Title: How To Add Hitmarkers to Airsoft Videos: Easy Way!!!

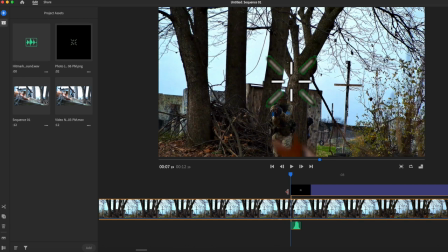(4:17)
Something else you can do is duplicate the existing hit marker that you already made. So just hit, you can copy and paste that hit marker. That way the edit is basically the same length and same size realistically. So for all intents and purposes, we're just going to go right here to this side of it, and we're just going to hit S. And then delete.
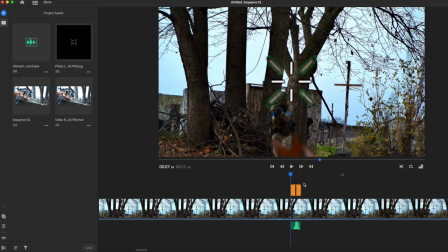(4:35)
So now we've got perfect sized hit marker. Make sure we're selecting that, and then we're going to throw it right there. And we might shrink it down just a little bit. You want continuity, you want all of your hit markers to look the same, but for this clip, we're just going to do this. And then zoom back out.
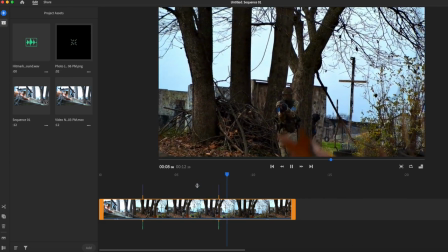(4:54)
We'll check it again. Yeah, that was good. So,
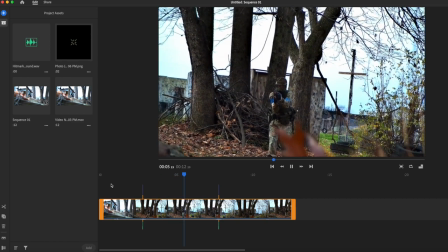(5:03)
good. He's still shooting at me. He's out, but hit him again. Nice.
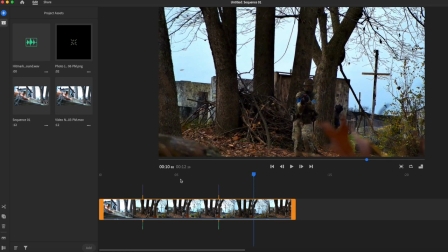(5:09)
So honestly, I think those hit markers could be a little bit bigger too, because I mean, it's a split second. It just disappears like that. So keep that in mind when you're doing it.
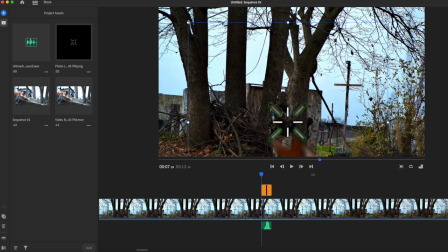(5:18)
You could always go in and make your hit markers a little bit bigger, because people aren't going to see that on smartphones.
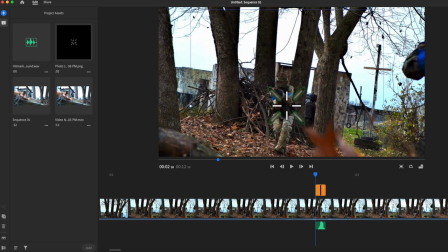(5:26)
It's just not going to happen. So we'll make our hit markers a little bit bigger.
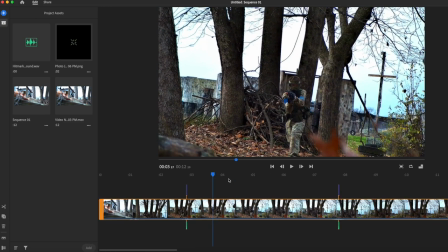(5:32)
Play it again. Yeah, zoom out. Dude comes running down the hill.
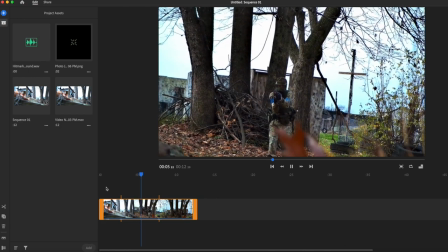(5:39)
Blast him. And we'll blast him one more time. Bonk.
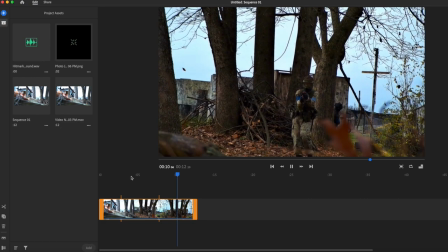(5:44)
Good. So those hit markers look really good. And yeah,
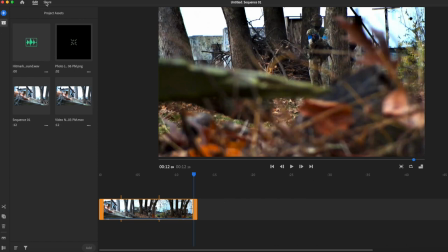(5:50)
it's as simple as that. You just slap them in there, and then you can go to share and basically export local.
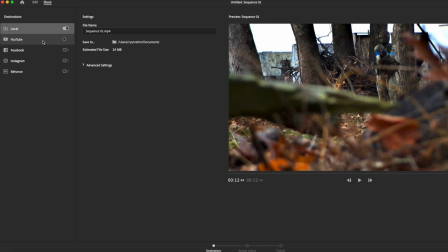(5:56)
You could export, I mean, if you did a whole gameplay video in Adobe Rush, you could basically just take it and export it straight to YouTube if this is connected to your YouTube channel, which I think is convenient. I've done it in the past. Some of my videos are so long, I don't even mess with that. So what we are going to do is just go back, and yeah, that's pretty much it.
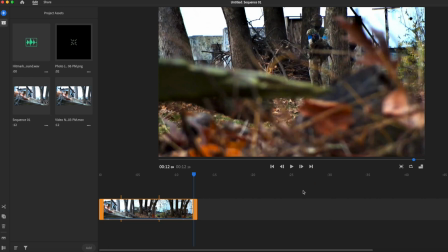(6:14)
It's as simple as that to add hit markers. I will put links to all of this down in the description, maybe have a Dropbox file that you guys can just go steal this stuff, the PNG hit markers and the sound effect. That way you can do this too, because it's really awesome. It adds to the gameplay footage, because some of my older gameplay footage absolutely sucked.
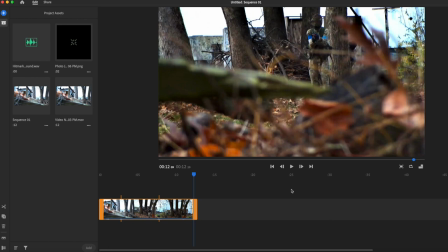(6:31)
Not having hit markers is just, it's bland. It's really vanilla. So this spices it up a little bit. So you definitely want that spice in there. All right, squad, that'll wrap up the video. I hope you enjoyed it. Hope that helps and gets you started in making your gameplay footage a little bit better. You make it great with the way you play, but adding those hit markers is just that extra spice that I think everybody needs for their gameplay footage. If you enjoy this type of content, please subscribe. Give us a thumbs up, too. It really helps boost everything in the algorithm so I can keep making this awesome content and helping other content creators continue to grow. As I grow, I don't want to be the only one going to the moon. I want to take everybody with me. So sub to the channel and let's do this thing together. Catch you on the next one.